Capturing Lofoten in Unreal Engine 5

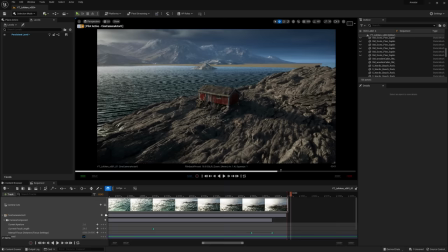1260s
So with these rocks and the roof of the cabin feeling a little bit boring right now, it's time to dress up the land with some foliage.
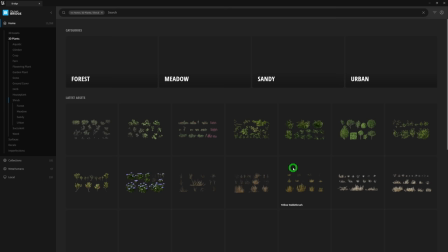1267s
The Megascans library has a ton of foliage to choose from, it's just a matter of finding the ones that look good for your scene.
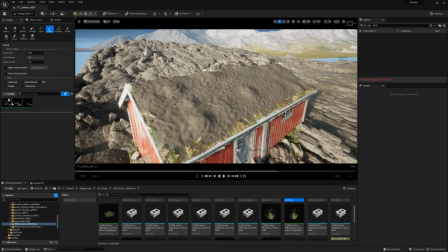1274s
And from there, just paint away. Looking at the reference I have here, it's got a hearty mix of grass, dead weeds, and larger bushes of sorts.
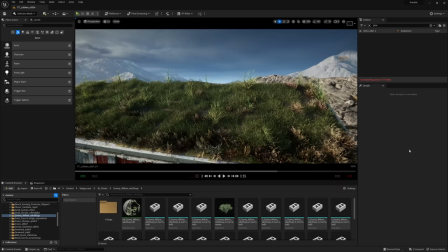1283s
So that's what I intend to do. I just select my roof here, find the foliage that I want, and literally just paint it all across that roof.
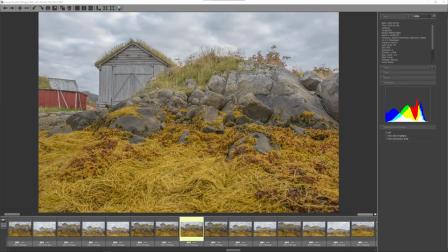1292s
And it looks great. Now, coastal areas in Norway always have a ton of seaweed along the shore at low tide.
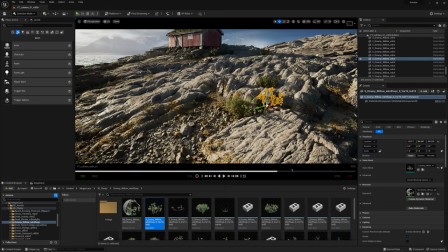1300s
So I wanted to add that in too, in order to really capture the vibe of the place. And now we're starting to get a shot that looks pretty cool.
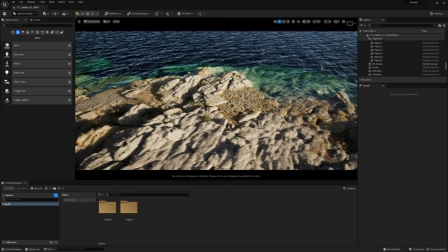1309s
It always kind of blows my mind how a simple thing like foliage can make a barren scene suddenly look awesome.
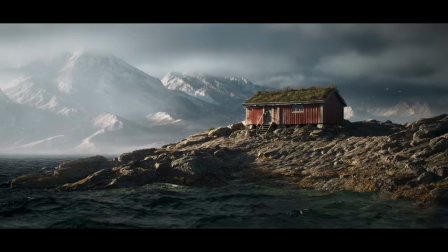1316s
And really, that's pretty much it when it comes to creating a scene. But I have two other shots that I made, right?
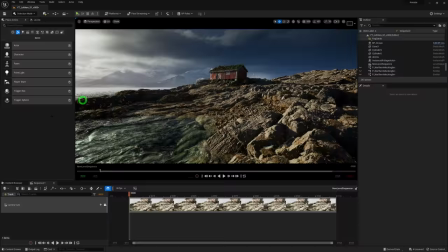1322s
This one and this one. It really is just a matter of creating a new sequence, placing a new camera, and choosing the shot length.
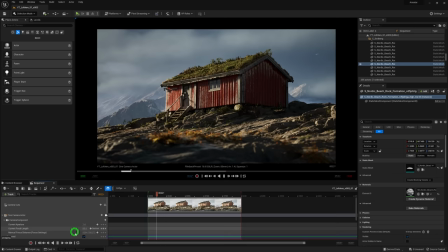1330s
In this case, I went with 240 frames for a total of 10 seconds of footage at 24 FPS. I opted for a different focal length this time, 85 millimeters and 50 millimeters respectively the scene in these additional shots did need a
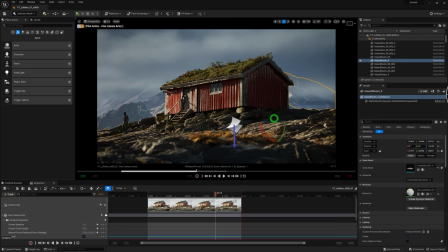1347s
little bit of extra love placing additional rocks adding more detail with decals and
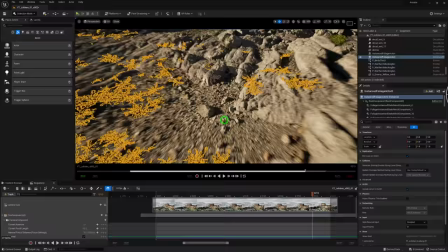1353s
foliage to really make the other two shots shine because the camera in these shots is much
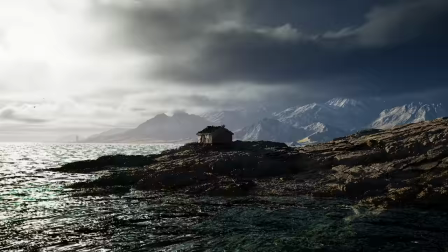1358s
closer at these angles you'll notice at some point i've also added a few fog cards in there just to kind of help occlude
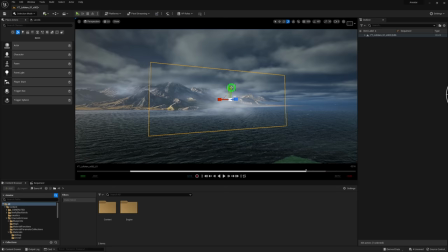1366s
the horizon of the ocean just a little bit just to break up that straight harsh line it's really just a texture of a cloud that I put on a plane
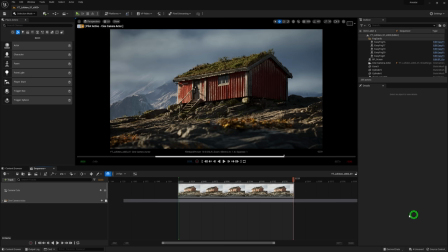1374s
and placed it at the correct distance it's really as simple as that there's nothing fancy going on there so one last thing I like to do is add
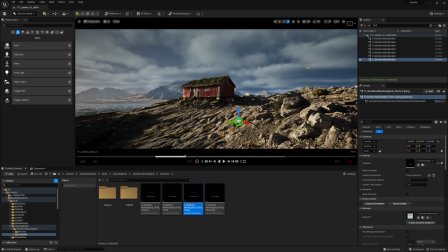1383s
some final touches to breathe a little bit of life into my scene things like camera shake which I cover in this tutorial here adding things
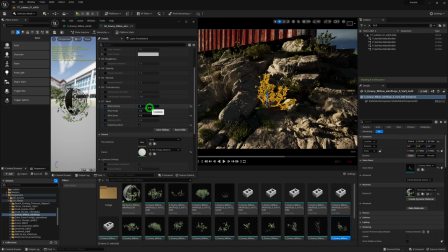1391s
like birds. These shots really just wouldn't feel right without them. And lastly, adding a bit of wind to the foliage, which can be done directly in the Megascans material of the foliage itself.
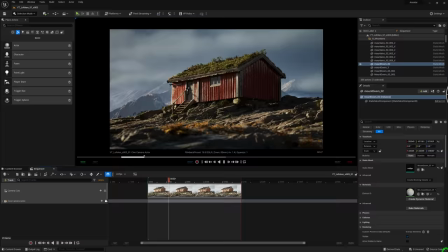1405s
And now with our shots done, we move on to the rendering and the color grading phase, which is really where all of your shots come to life. You're only halfway done when you're finished in Unreal, trust me, This is the most important part of the process, rendering and color grading.
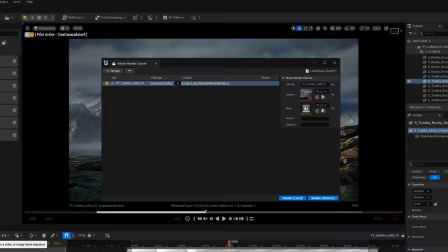1427s
So I'm going to render these out at max quality using the movie render queue. Here we can determine the resolution we want, the console variables we want, and the anti-aliasing settings, which will absolutely give us some top-notch looking renders. Now here are my settings, but don't worry, I have an in-depth updated version of my movie render queue guide coming soon.
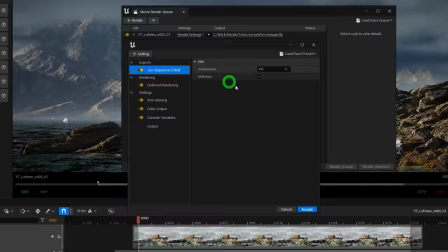1447s
So be sure to subscribe so you don't miss that.
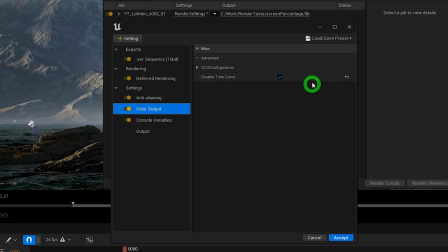1450s
Always render in 16-bit EXR to get the most dynamic range, which gives us the most flexibility in post. In color output, be sure to disable the tone curve. Under anti-aliasing, override anti-aliasing should be checked. Set AA method to none, and usually 16 temporal samples is good enough. Having 32 or more samples is not necessarily going to make your render better, they'll just take two or four times longer to render. So try to keep that number as low as you need. I've rendered shots with eight temporal samples and it was fine, but 16 is a good middle ground.
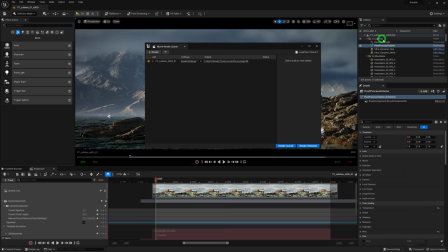1486s
In console variables, I add the following commands.
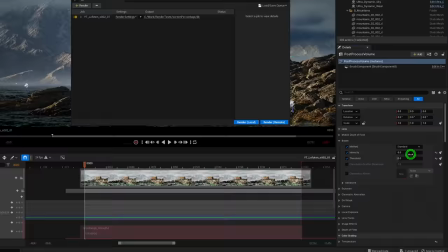1491s
I'm also going to disable bloom in my post-process volume for reasons you're going to see soon.
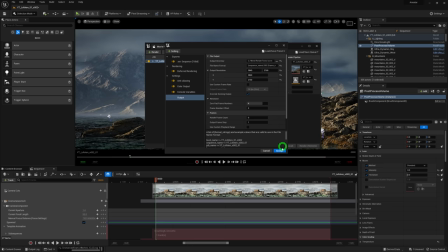1497s
And in output is where I determine my desired resolution. And in this case, I want 4k.
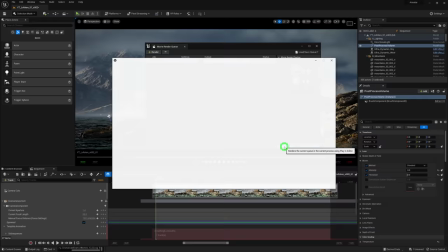1503s
So now moving over to the color grading part of the process.